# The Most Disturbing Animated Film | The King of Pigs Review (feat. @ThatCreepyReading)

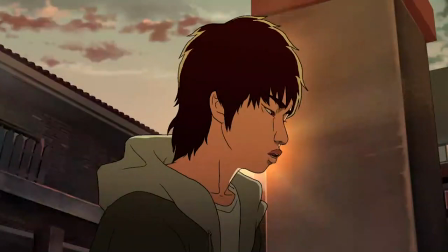(12:06)
As it is a movie about kids in school, there's not a whole lot that the feature can do to go crazy with its animation.
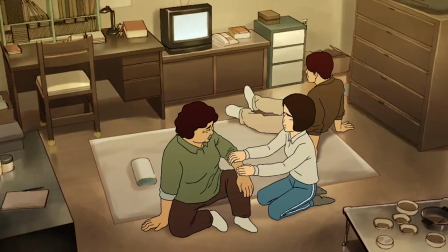(12:14)
Actually, this is the kind of film that could only make the most with the materials that it had.
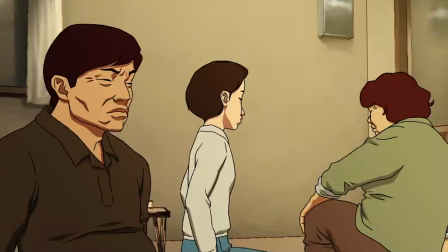(12:19)
And reportedly, this movie only had a budget of around $150,000.
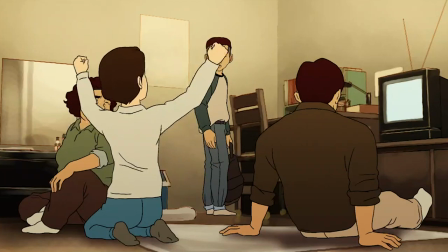(12:26)
That's unimaginably low for an animated film, especially for 2011.
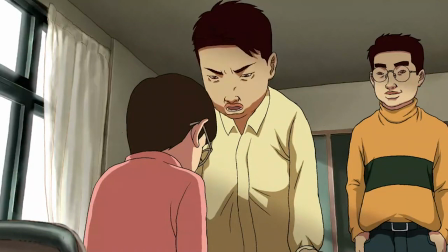(12:31)
But to its credit, it managed to make the animation work. This is not meant to insult or criticize the picture in any way,
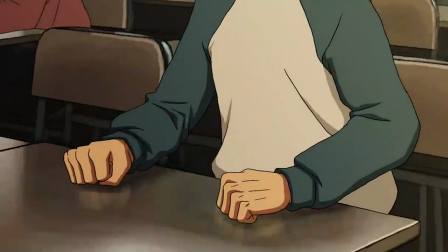(12:39)
but what is primarily noticeable about its animation is that it is ugly.
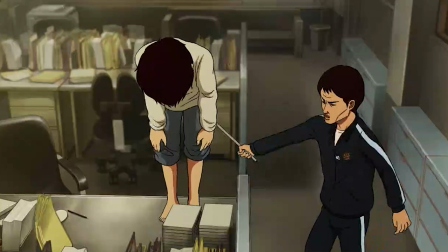(12:45)
Since the themes and the personalities featured are more repulsive, then it makes sense to have the film look unappealing as well.
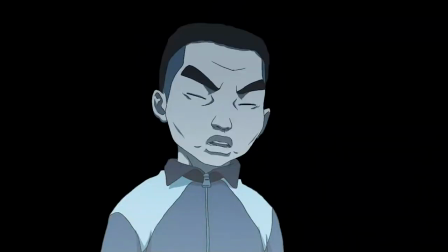(12:52)
While the animation is certainly unappealing from an outside looking in perspective, I will say that it at least does the job.
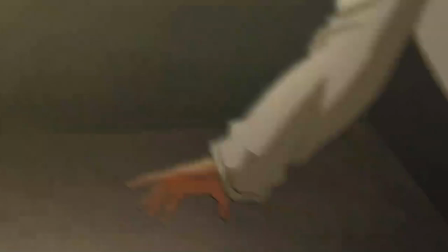(13:00)
When kids hit each other, you feel the impact.
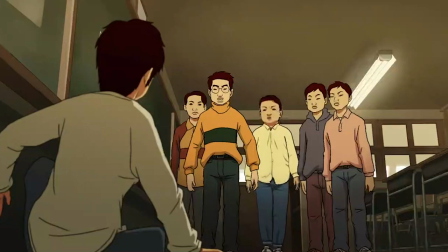(13:03)
There is weight to this animation, and while this animation was made on the cheap, this is not cheap animation.
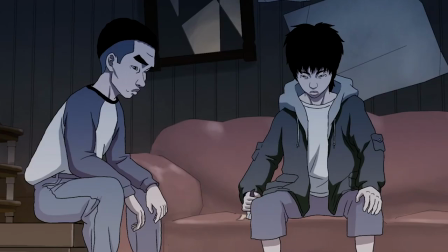(13:10)
Even the colors are all muted to emphasize the melancholy tone and how nothing about it is fun.
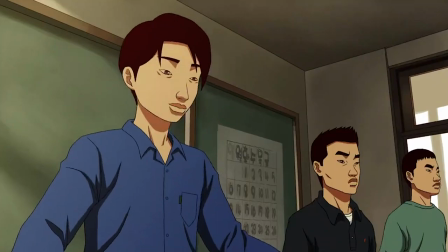(13:17)
Yes, the designs are technically meant to be more realistic,
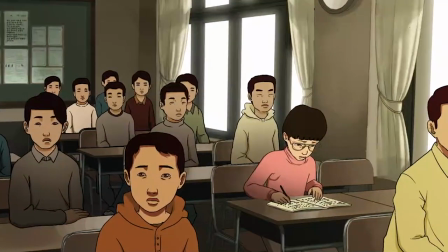(13:21)
sharing the anime aesthetic to applying more subtlety to the characters' movements and create some detailed backgrounds to show a modern suburban South Korea,
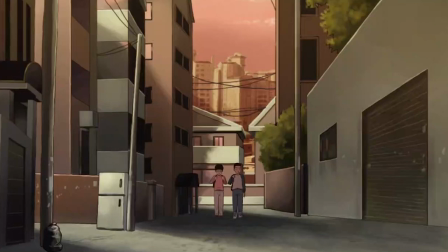(13:29)
but mostly around the school and the lower class areas.
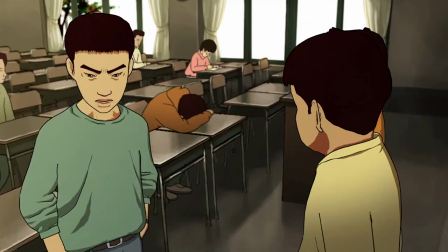(13:33)
But in terms of the character designs, they want to make the people look as real as possible,
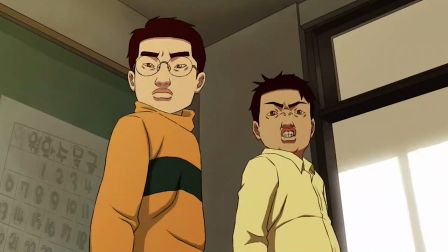(13:39)
but it gives them this uncanny style that makes them look more like angry adults.
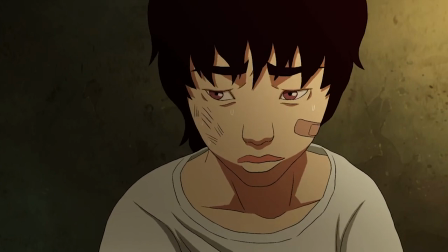(13:44)
Especially the kids who sometimes look fine, like Chol, but then Jun-suk actually looks like a shrunk down version of his adult self,
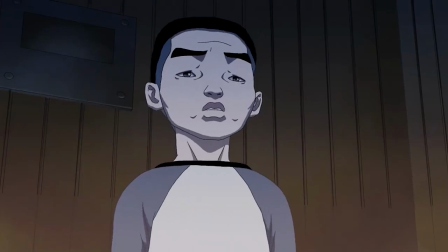(13:53)
making him kind of like this weird chibi dude, which takes some getting used to.
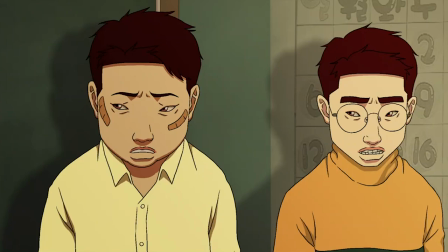(14:00)
Regardless of their age or gender, everyone looks like they're just dealing with a bad day and want to be left alone.
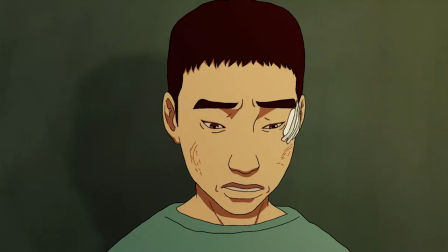(14:07)
But to be fair, that is kind of the case with most of them. Now, considering that this movie is mostly grounded in reality, some may wonder if there even is a point to making this animated in the first place.
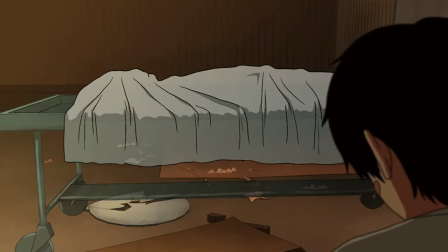(14:20)
Honestly, I definitely think so,
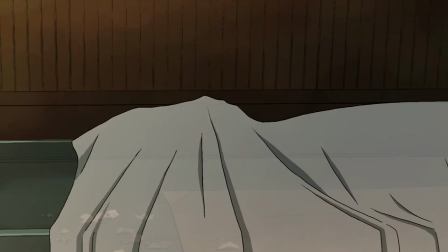(14:22)
because there are some scenes in which the characters see some surrealistic hallucinations to really get into their psyche,
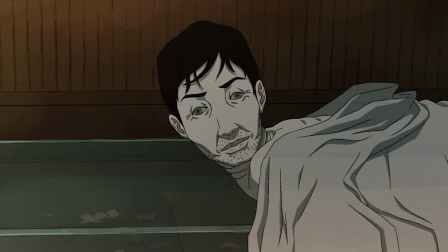(14:29)
like seeing their subconscious get the best of them or highlighting what they have become.
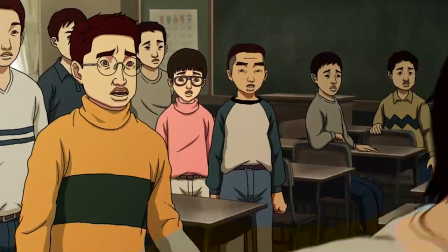(14:34)
That, and, well, this does feature a lot of kids getting abused and violently beating each other up,
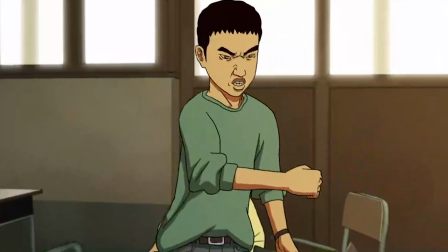(14:41)
so it's best not to use real kids to act those scenes out. Besides, this may sound bad of me, but as gruesome as they can sometimes get, The
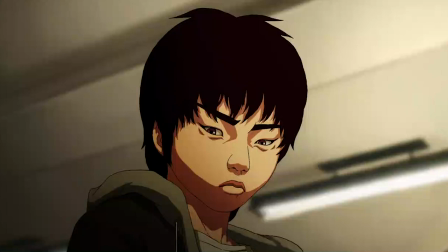(14:50)
action scenes where Chul fights back can be pretty cool and well choreographed.
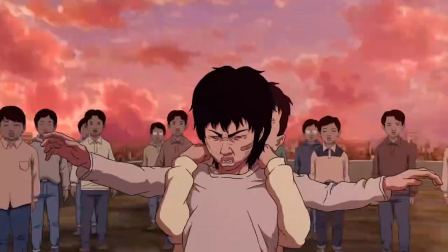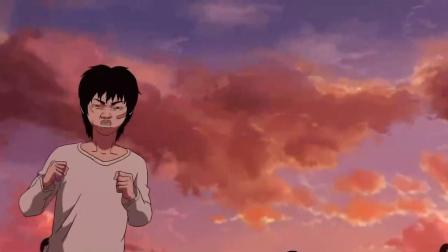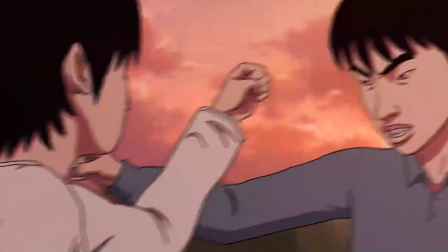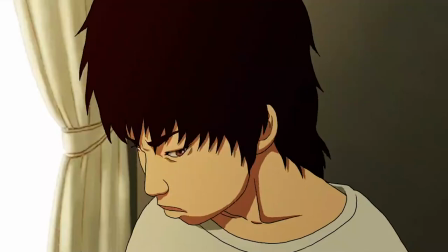(15:11)
The hype nature from the Chul fight scenes are also undercut by the dark circumstances we are embroiled in.
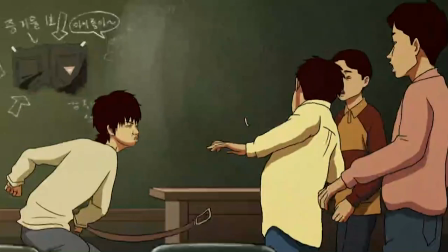(15:17)
The animation, also shockingly enough, is likely cheaper than doing the same thing in live action.
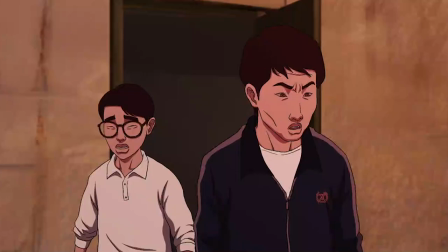(15:23)
Sure, you can make a live action film that does all the same things, but to nail the mood, getting 20-ish good child actors,
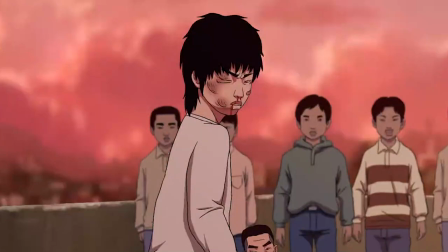(15:31)
while also getting the set dressing, colors, framing, theme, aesthetic, and choreography that can convey the morbid,
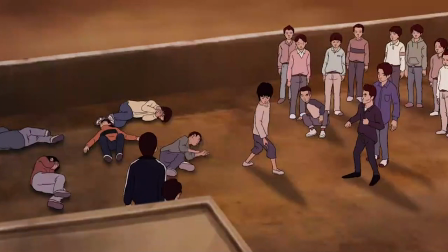(15:39)
brutal nature of this story could be difficult on a budget of $150,000.
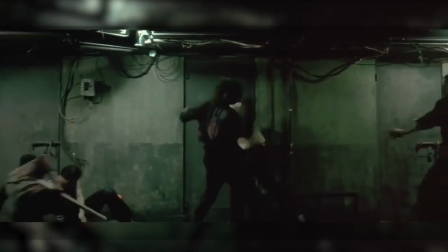(15:46)
Just imagine for a second that one hallway scene from Old Boy,
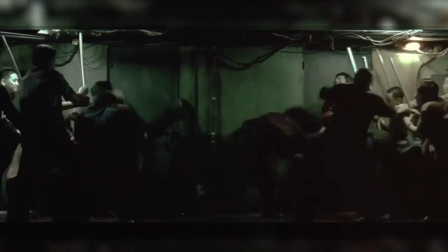(15:50)
but instead of it being like 30 adults beating the hell out of each other in one of the most glorious, epically choreographed fight scene ever,
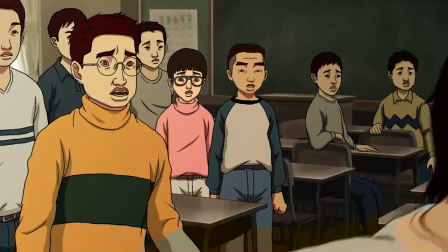(15:59)
instead it was a bunch of children doing the same thing.
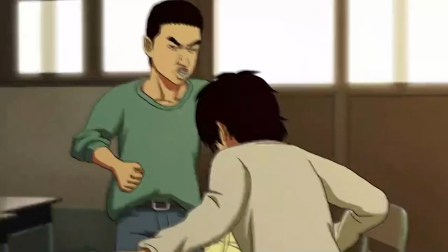(16:04)
Not that it can't be done, just that if the budget remained the same, there's no way it would have looked as good as this animation.
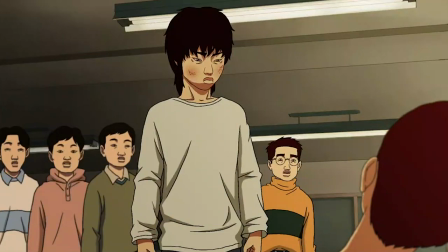(16:12)
So I think that was a good call on the director's end.